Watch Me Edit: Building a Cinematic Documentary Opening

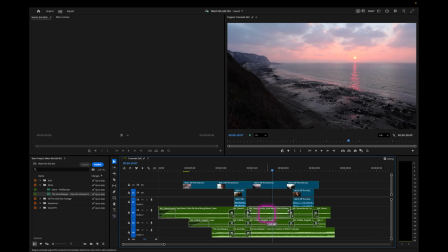1262s
I'm just doing a rough mix here. I mean, we'll do that. We'll do that in more detail now. We're just trying to get the tone and the feel of the piece. And then let's mix that down as well there and there. Whatever that dB was there, we can copy and paste that there.
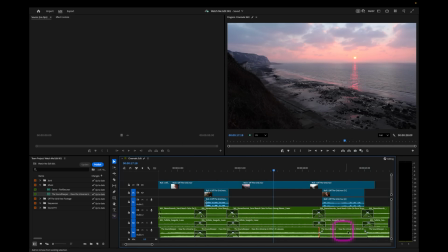1283s
Okay, great. And then we can just, there we go.
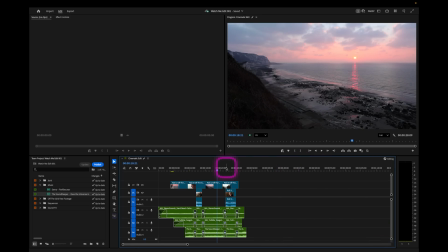1289s
This is looking kind of nice. Let's see what we got. We'll watch it again full screen.
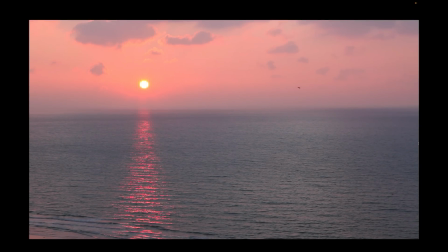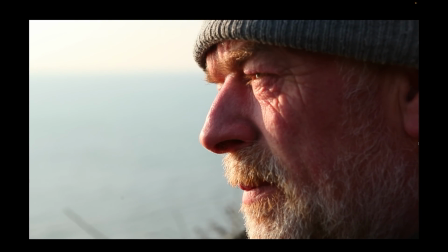1307s I've always been drawn to the sea.
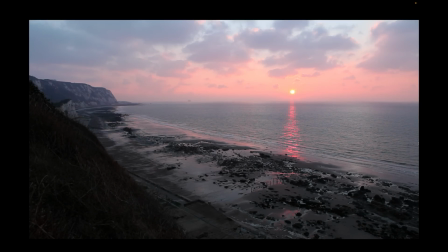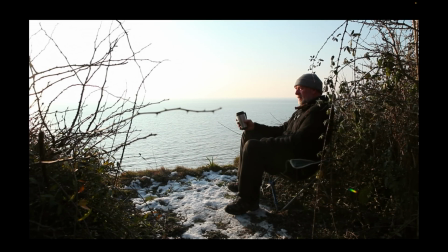1317s It's sanctuary for me.
That's really nice. It's really starting to work, and we're gradually layering in with this little intercut. So we got close, well, it's not really a close of the sun, but it's certainly a closer shot, and then the extreme close-up of him, and then the wider shot, and the wider shot of him. Wider shot of the beach, wider shot of him. So what's the result of this? So the result of this is, well, we don't know anything about him yet. All we know is this is a guy looking out to sea, telling you how attracted he is to the sea. So now the audience isn't being told this, and this about him. So now, the key question is now, do we want to give away that he's living there yet? Or is this just a guy who's out on a nice early dawn morning, you know, drinking a cup of coffee and staring out on the sea? No, I think what we do is we don't come in straight away and show the shot of the tent, because that's the one that really gives it away. I think we drip feed a few more clues for the audience.
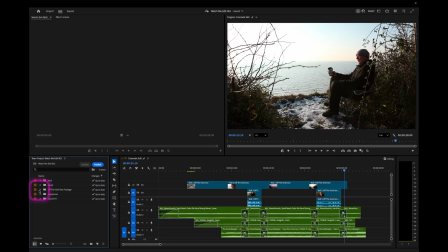1390s
So let's go over here and look at, okay, was it this roll? I don't think it was this one. So what's the least obvious B-roll, piece of B-roll of this place that doesn't tell them that he lives here?
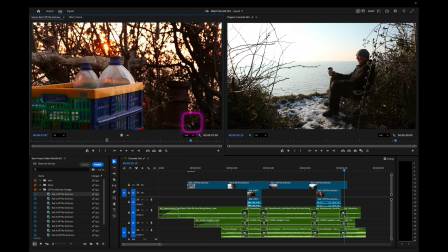1414s
And oh, there's this nice little birdie there. Nice. That's nice. I like that. That's a beautiful kind of peaceful shot.
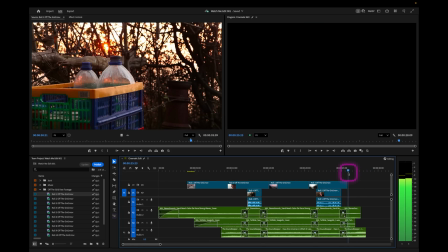1427s
Don't need the audio. I'm going to try that out. Let's see what happens there.
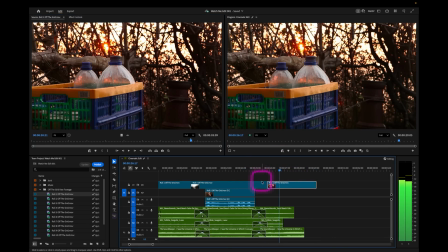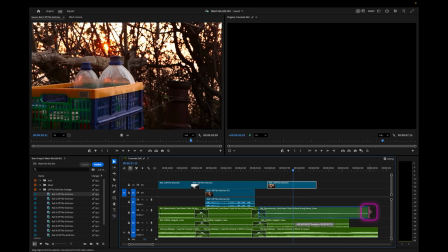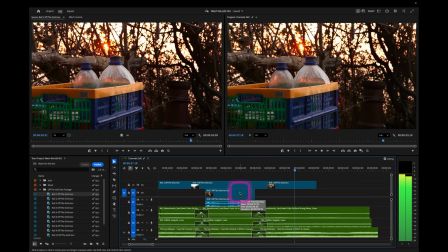Okay, that's kind of working. We don't really know. What's this here? The audience would be thinking, what's this here? That's just some water, and is that food? Oh, there's a bird there. We haven't shown the tent. We haven't shown any of his life in there. We're just slowly revealing. And then maybe the next one we want is a little bit more revealing. Ah, that's good.
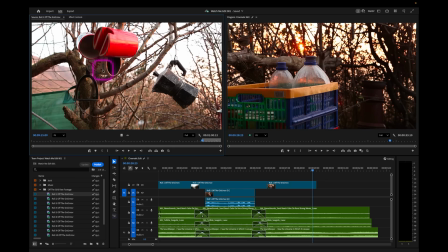1473s
Look at that. Coffee mugs and a coffee maker hung from a tree. That's kind of interesting, because now it's like, oh, hold on a minute, is someone living here? It's not confirmation, but it's a clue, as opposed to just showing the tent. It's really beautiful.
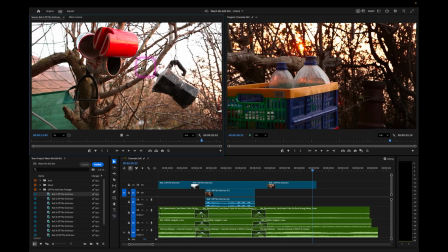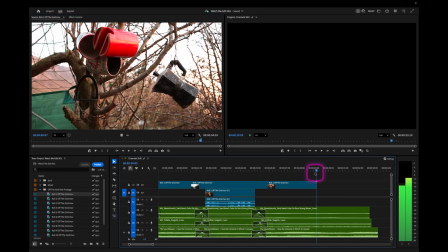1493s
What have we got there? 4 seconds. Let's try that out. Move it up to V2.
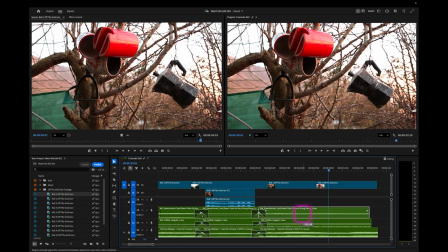1500s
Okay, this is all a bit loud. Let's take this way down. It's distracting.
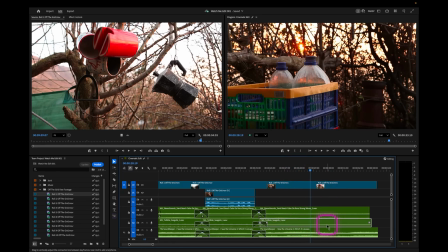1508s
Maybe not.
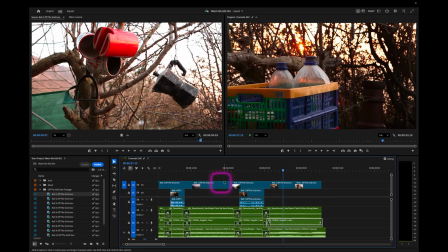1515s
Okay, what are the durations of these shots here?
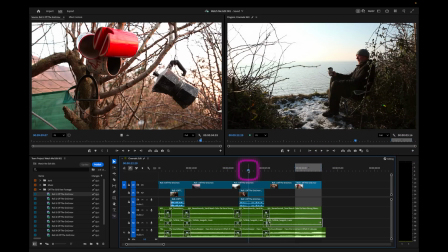1517s
So that's more like 3 seconds, 3 seconds, 5 seconds, 5 seconds. So you see it's way longer than the 1.5 to 2 seconds. We're slowing it right down. So, okay, so we've got this nice little intercut here, 1, 2, 1, 2,
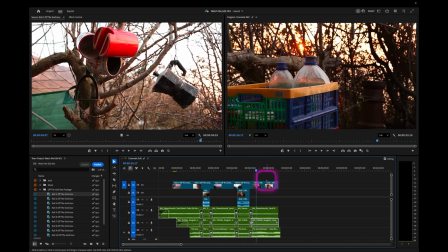1535s
and then we've got a revelation, a clue leading to a revelation.
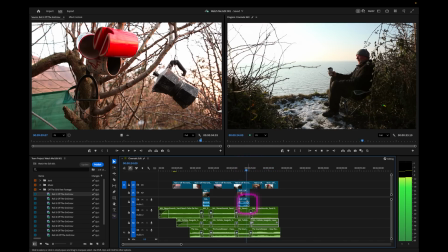1541s Sanctuary for me.
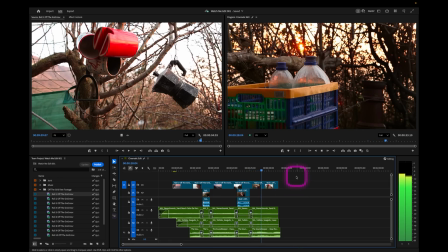That's looking really nice. So now I think we can reveal that he lives there. But look at the duration. We're already way over at 30 seconds. In the previous cut, we told all of this information in less than 25 seconds. And yet in 30 seconds now, we're only just starting to sow in the idea that he is living here.
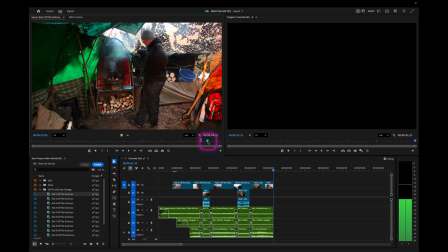1571s
So let's get that nice tent shot, which was, where was it?
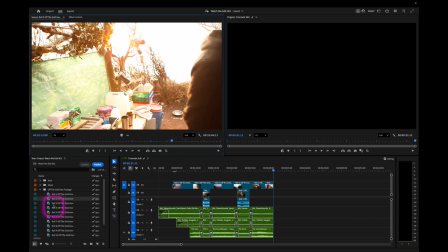1579s
Was it there? No. Was it at the start of roll 3? Yes, there we go.
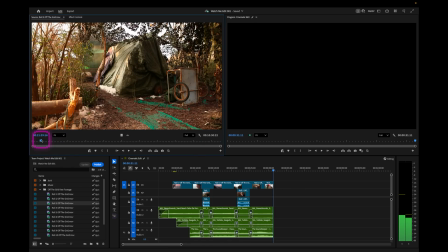1584s
Right, let's find out where this is. So there's sort of 2 variations.
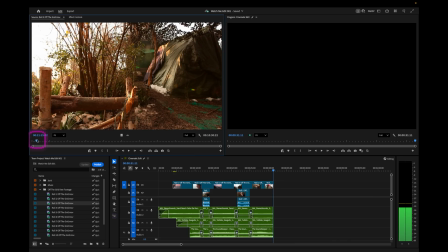1589s
There's that one, but you can see him walking around. And then there's this one.
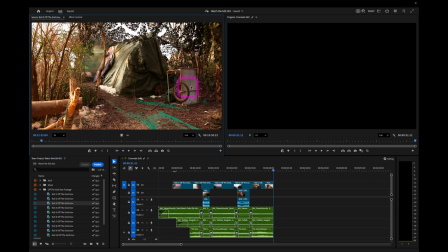1595s
And he's sort of stopped. And it's got this kind of nice makeshift stuff here. So I think let's take this one here. Okay. Let's put that one in there. So that there, right there, that's the moment of revelation. That's the moment of, this guy lives here.
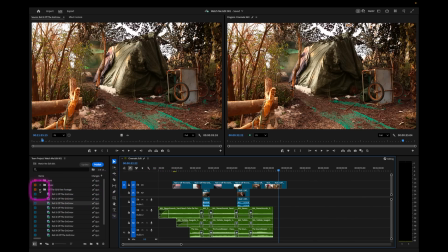1618s
So let's find some sync that now backs that up, which I found, where was it?
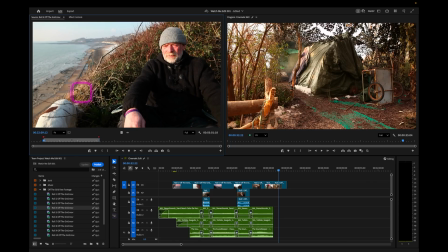1626s This is my place of residence.
That's the one.
This is my place of residence at the moment. I choose to be here, and it's not through circumstance. It's idyllic.
Idyllic. That's really nice.
You couldn't wish for a better place, really.
Idyllic. It's nice to come out on idyllic. So let's put this down here.
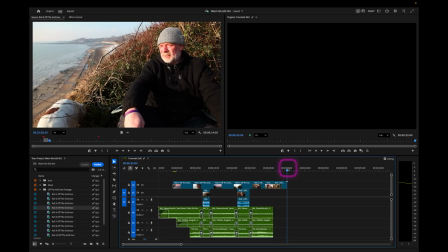1659s
We'll slide it underneath there.
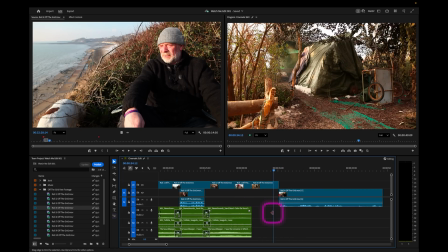1665s
But there's a bit of a pause going on here. The delivery's not really fast, but that's not a problem. The natural pace of the environment and him and the way he talks, we want to kind of replicate that.
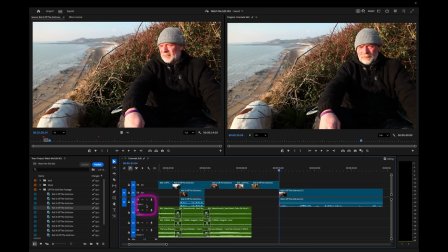1678s
But I think there's a big pause here. Look at that big pause in the waveform. So we might be able to get rid of that bit.
This is my...
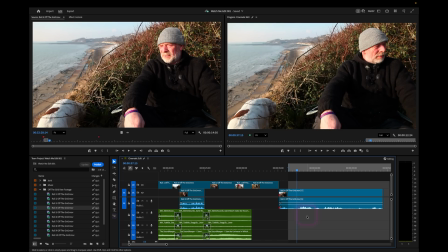1689s
Actually, let's just sort the audio out there. Player. Here we go.
This is my place of residence at the moment. I choose to be here, and it's not through circumstance.
He's got an there.
At the moment.
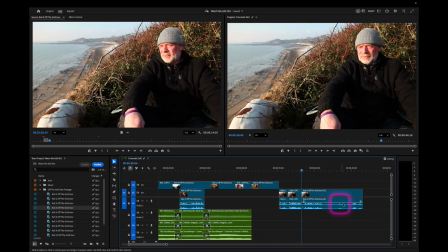1715s
I'm going to cut that out just to speed it up, because then this pause we could leave in.
I choose to be here, and it's not through circumstance.
So I'm going to put that in and back it up there. So let's just look at this now.
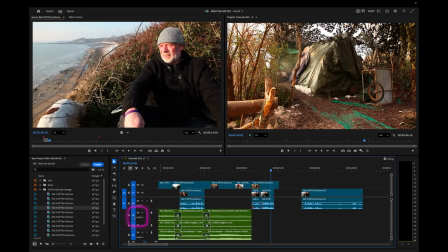1732s This is my place of residence at the moment.
Let's just solo that so we don't hear the music.
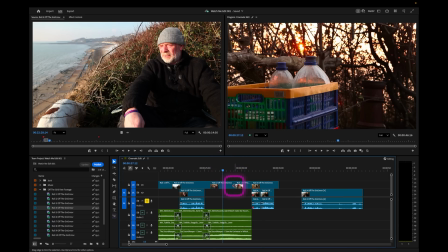1740s
Okay, so what is the audience thinking here? They're thinking, okay, gradually we're revealing. As soon as that hits, we know what's going on. So I think it should hit.
This is my...
And then somewhere around here, as the audience registers that, oh, that's a tent, then you bring in the sync. So not straight away. So we want to move that.